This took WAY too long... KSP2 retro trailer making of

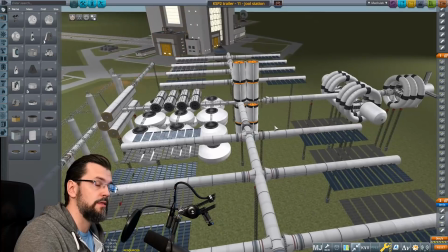I set them to stay still, because that wouldn't have been important for the shots I wanted to get.
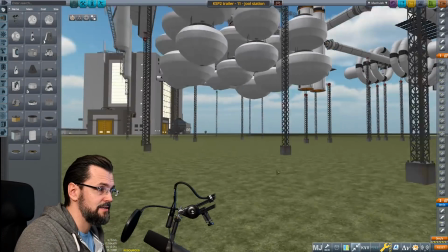Those sort of round tanks that you can see in the trailer, they all look different over here,
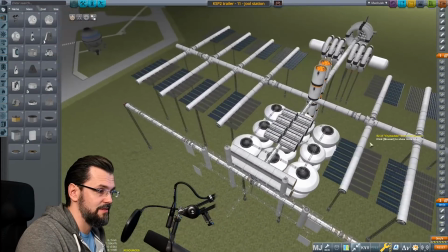because it's really hard to get a shape completely exactly the same with fairings.
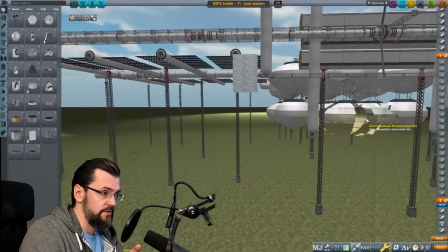And yeah, those were not in the video very present, so I did not spend too much effort on that.
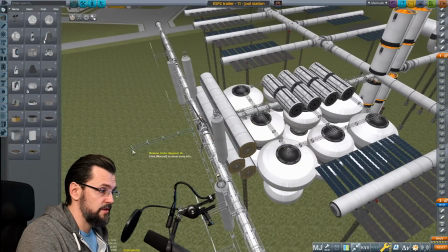This is going to be the stuff that's attached to the ship,
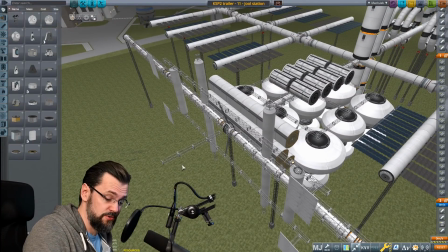and this as well is almost 1,700 parts, so yeah, a lot of hardware
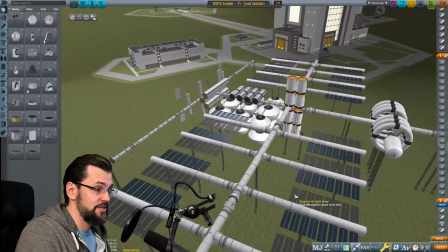that's being used for just a few seconds of video.
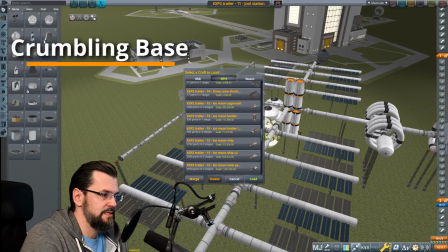All right, let's look now at the base disintegration, or the first base disintegration.
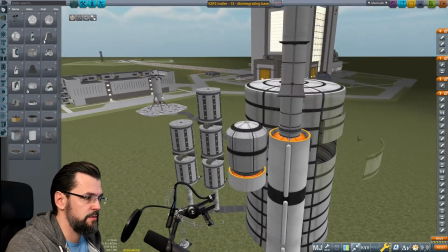And this was also fairly simple. So we have a few parts, and
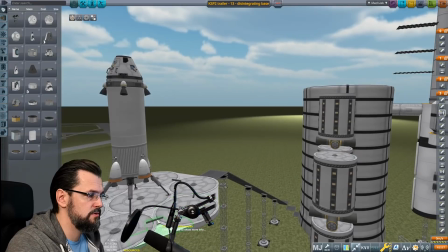this landing pad is set to disintegrate with these radial decouplers.
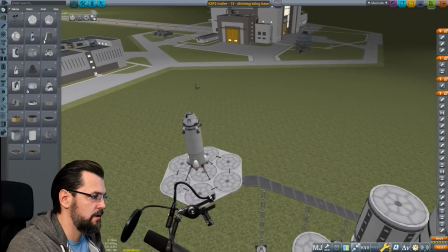And I put some, where are they? There they are.
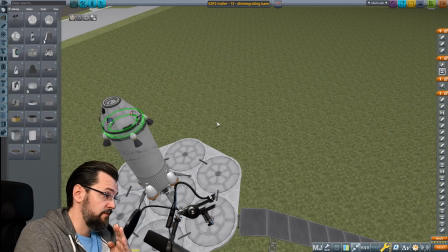I put some Separatrons over here so that that vehicle would actually really tip over, otherwise it would just fall down.
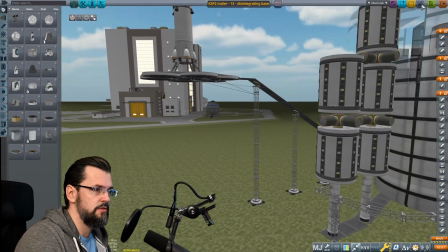And how does this look like when it launches?
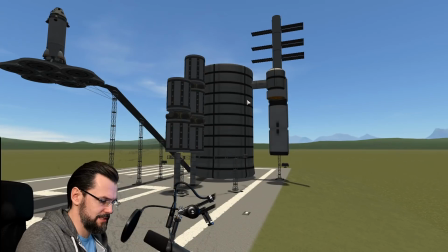All right, so here is the base. Let's remove the UI.
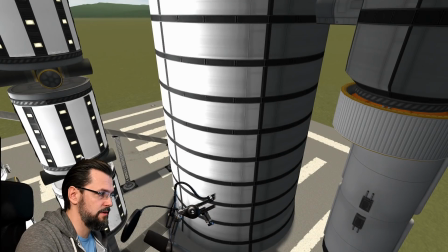And as you can see here, I used a lot of lights to simulate the windows of these sort of habitation containers.
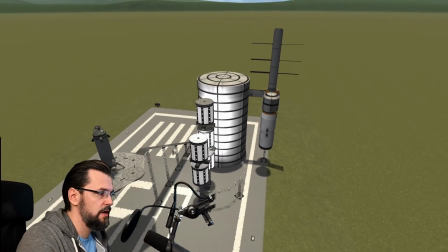And then, of course, if I hit stage,
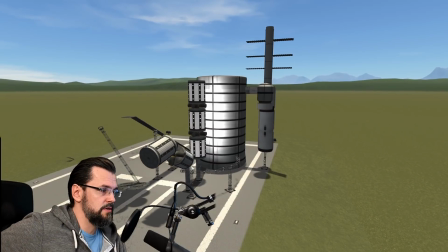then all of it crumbles down, as you can see. Boom!
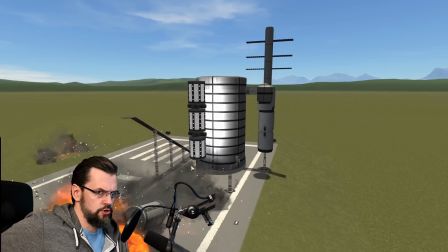And explosions everywhere.
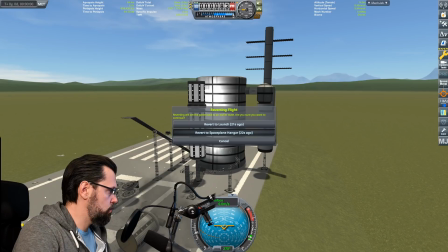And that is basically what then was, back in the video, this shot.
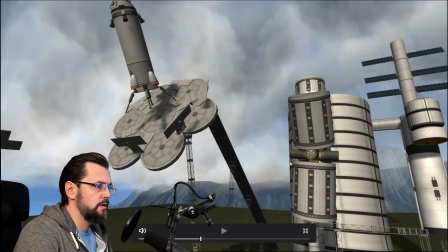So over here, that was the same thing. I moved it. If you look closely, you can see in the background that's Kerbin. So I moved it to the Highlands with Vessel Mover. It's another very useful mod where you can take a vehicle and move it anywhere you like.
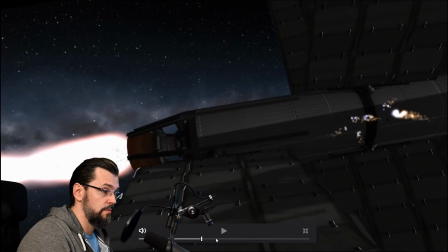And boom! Oh, we're already done.
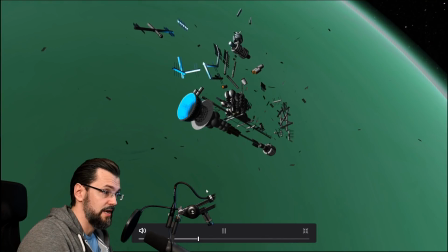So yeah, it's just those are just a few seconds of video, even half a second or something like that.
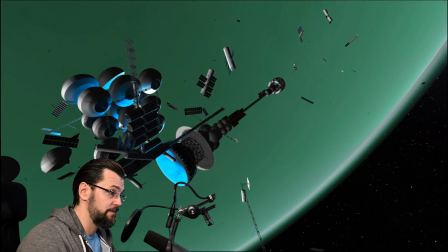But you have to get it right if you want to get it right. Boom! This crumbling base.
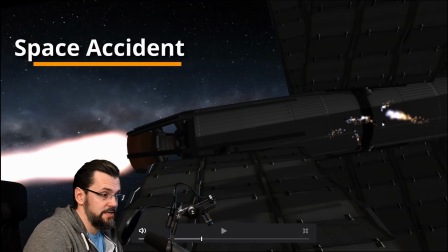There it is, and it's gone. Yeah, this here. If you look at it closely, that's a very simple vehicle.
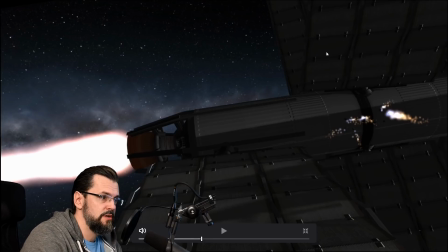Once again, I just used radial symmetry, 8 of these radiators. Then I removed one from symmetry and added some Sepatrons over here to simulate
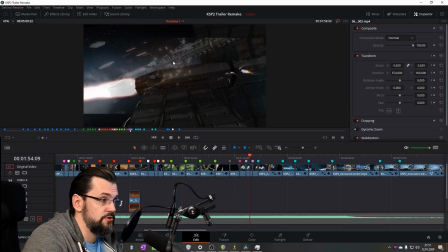the sort of fire or the sparks that you can see in the original.
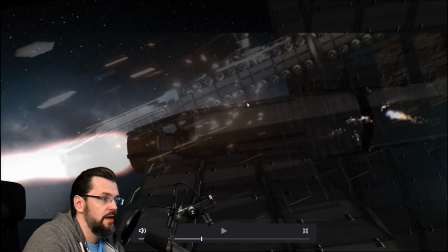If you look in the original overlaid over here, you can see some sparks flying over there,
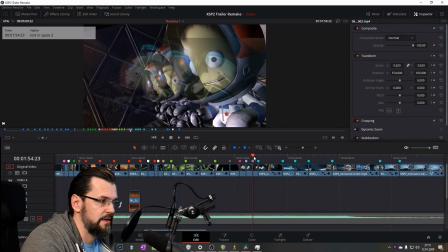and I used the Sepatrons to create that same effect. Then, yeah, just some Kerbals sitting around and the camera moving into them.
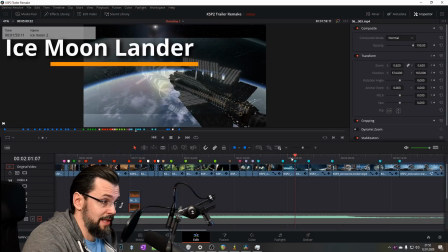And then we have that large ice moon lander ship. That thing gave me a few headaches, to be honest.
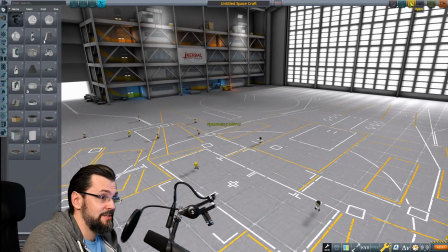Because the lander itself, let's talk about the lander itself.
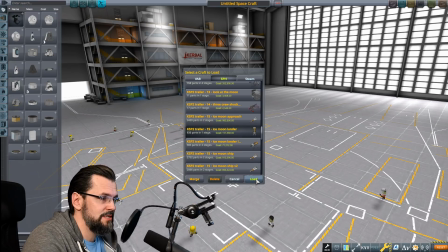That was not so easy to get the landing legs right.
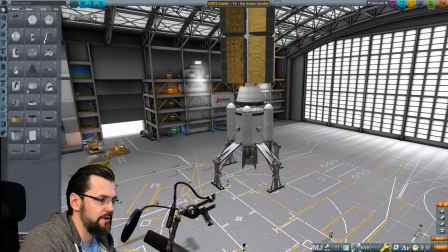So let's move it a little bit up here so we can inspect it a little bit closer.
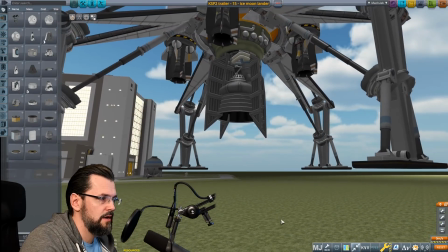What I did for engines, because a lot of these engines in the KSP2 trailer, they have like these fins for cooling maybe, or for some other effect, I don't know.